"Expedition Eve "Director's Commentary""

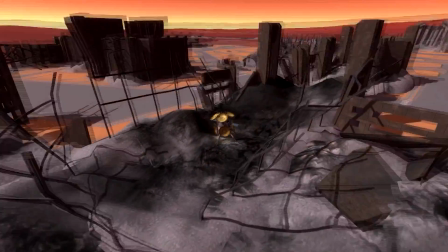2442s
And well, not a lot more to say about that really. We can just deploy our scanners, kind of do a Ubisoft style sweeping in and then sweeping back out again.
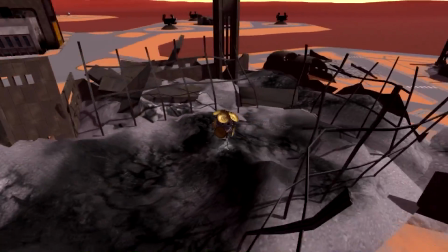2450s
That was the wrong way around, wasn't it? Sweeping out, sweeping back in. And there we are. So we can just go on EVA.
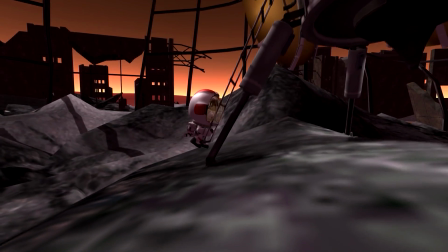2458s
And at this point I was pretty much just improvising. I wasn't really sure where the labs would go.
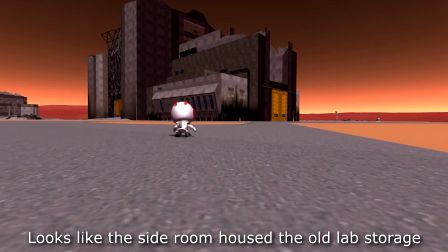2462s
I kind of just moved the mouse around trying to find an interesting location, and in the end I quite liked the inside of the wrecked Kerbal vehicle assembly building.
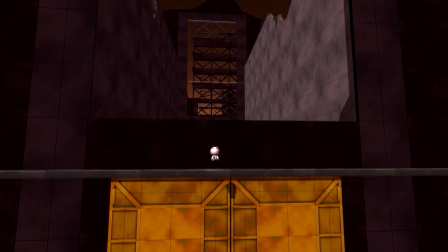2470s
On the right you can see the War Argus Easter egg there, just spray painted on the side, kind of hinting to the fact that, you know, the blue Kerbals, they are still around.
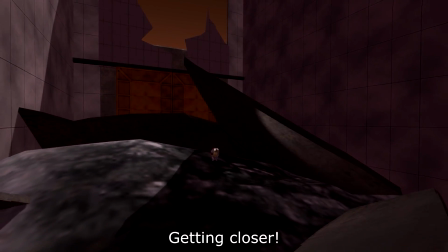2478s
They are, you know, but obviously they're nowhere near as capable as they once were.
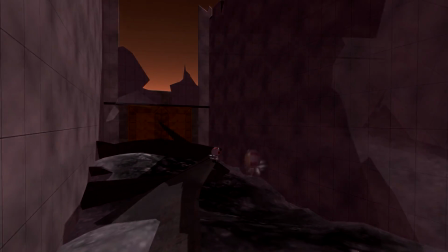2482s
But perhaps in the final film of this trilogy, the trilogy so far consisting of Expedition Eve and Junior Attacks,
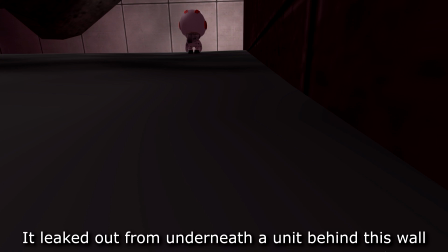2490s
I'd quite like to do a third one just to make it a nice trilogy. I don't know what that will be about yet,
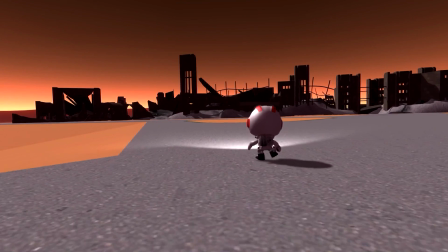2495s
but I think the blue Kerbals will definitely be making some kind of appearance in in that film.
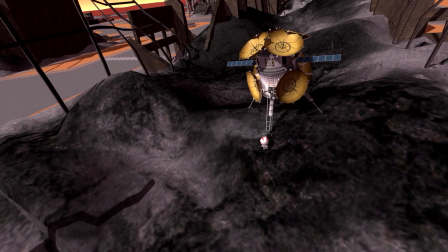2501s
But for now, we're boarding this thing. In fact, Expedition Eve isn't even the first series I've done about Eve.
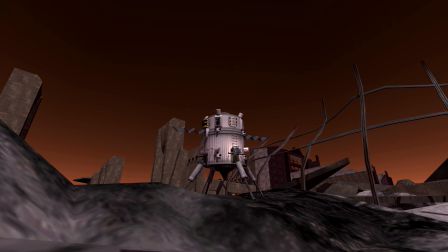2506s
The first series I did about Eve was called Fry Me to Eve. It was never officially called that, but that was the working title, and it only consists of 2 videos. It was my Eve submarine, which was the first video I ever uploaded on YouTube, actually.
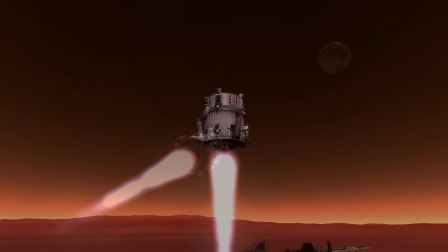2518s
Well, the first Kerbal video I uploaded on YouTube, and the Eve Ocean Lander video I did.
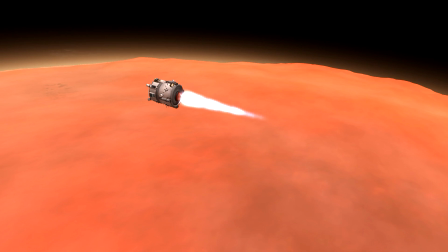2523s
So the first Eve Ocean Lander I made, which was horrendous compared to the Expedition Eve Ocean Lander.
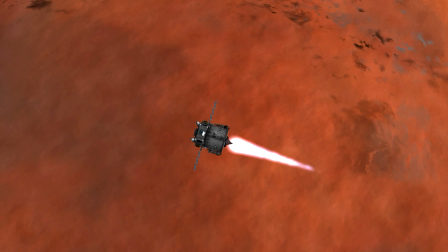2529s
It only worked on 80% re-entry heating, and it was just it was just a poor design.
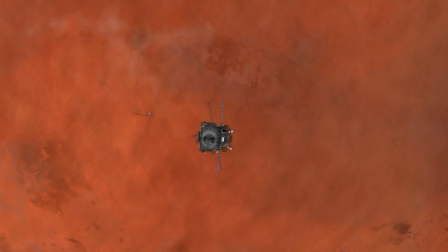2536s
It wasn't a very well designed rocket, which is why I don't really like that video very much anymore, even though from a video making standpoint the video is quite good.
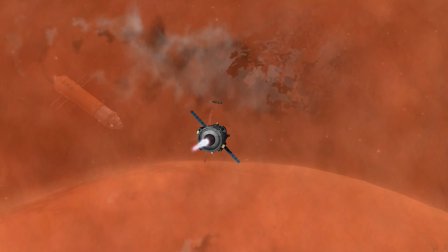2544s
I really like the way the music all worked in it and things, but I don't know, it didn't really perform that well, or as well as I'd hoped.
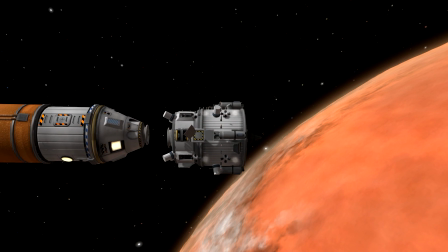2550s
And I think looking back, the actual design of the rocket is just a bit cringy.
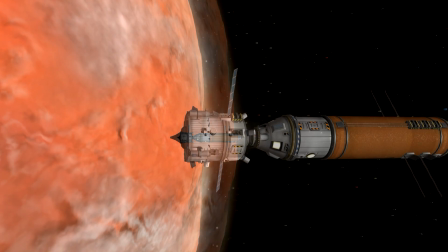2555s
So we are redocking with our ship. The only tip, I've actually taken down one of my videos because I've just hated it so much.
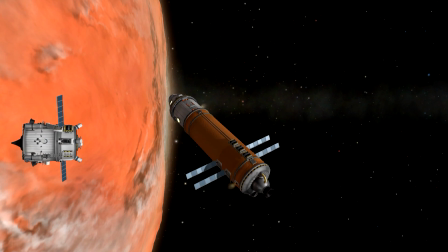2562s
The actual design of the rocket, the execution of the mission, it was so bad. I just said I can't watch it without physically cringing, so I deleted it.
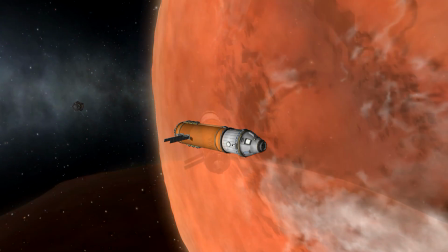2570s
And it was my original Moho mission.
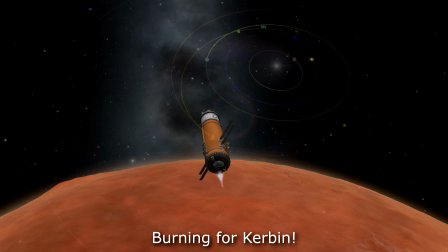2572s
To make up for this, I recreated the entire mission again using not only my PC so it looked better, but actually performing it better.
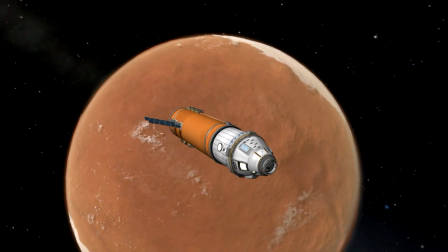2579s
So the lander itself was better, the video itself overall was just better edited, and it was just a better video. So yeah, not much more to say about that really. On the way back now, and then we can enter in at Kerbin.
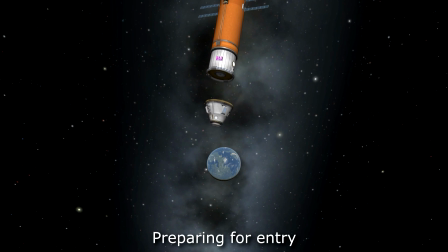2593s
So we can just detach that shield. You notice I used that blue decoupler there, even though really I should have used the black and yellow one,
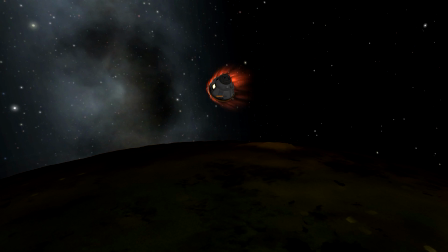2600s
but the black and yellow one is so ugly compared to the blue one, so I always use the blue one pretty much whenever I can.
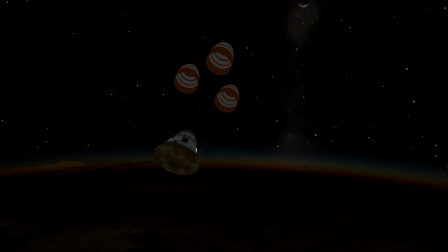2607s
Yeah, so we can just deploy our parachutes. In a similar way to Apollo, this again uses the 3 parachutes, although we don't land in the ocean.
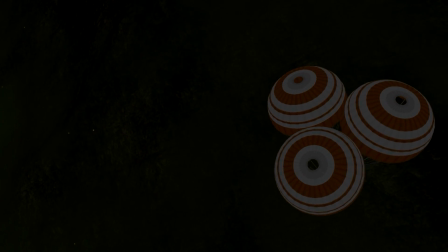2615s
So it's not quite fully Apollo style. Also, we didn't land on the moon, which I guess is another thing that makes us not very Apollo style.
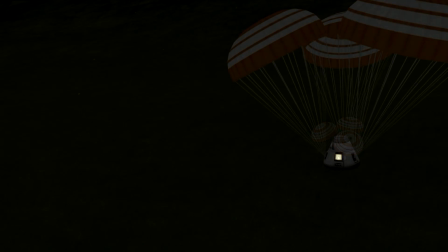2622s
You can see I'm rambling here because there's not much more to say about this particular part of Expedition Eve.
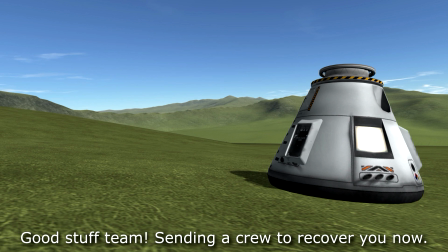2627s
So hopefully it's wrapping up soon. And if you saw the subtitle just there, good stuff Tim, sending a crew to recover you now.
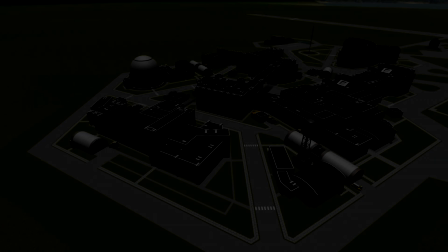2634s
I actually thought about filming that, so sending a little truck over there to grab the pods there.
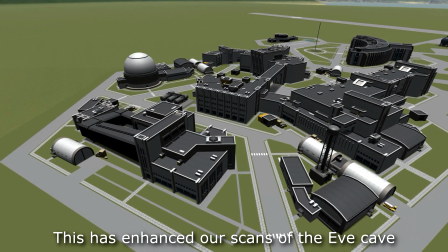2638s
I've used this same shot how many times now? I think this is like the 4th time I've used this shot of the labs, but it's a good shot, alright?
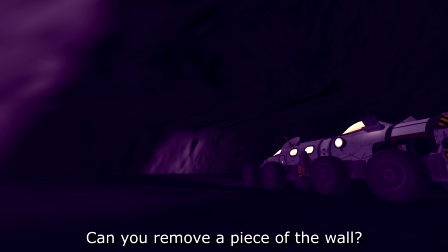2646s
This same shot as well, actually, I've used quite a few times, this thing with the ladder deploying. Because I'm an incredibly lazy individual, and if I can reuse footage, I will reuse footage.
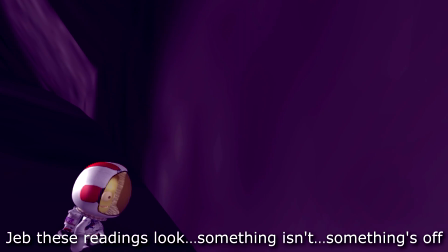2655s
So, yeah, so this was the accidental jump scare coming up, just warning you of that now.
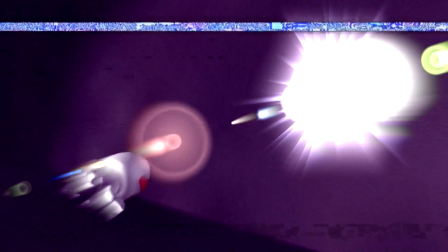Oh, there we go, speaks for itself, and then we can just cut to a kind of like, this is kind of a dream sequence inspired by the Michael's drug trip in GTA 5, where he kind of trips out and he has this hallucination of him falling from the sky over a very
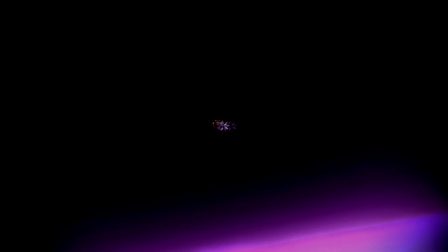2684s
surreal view of the city, and that's kind of the same effect I was going for here.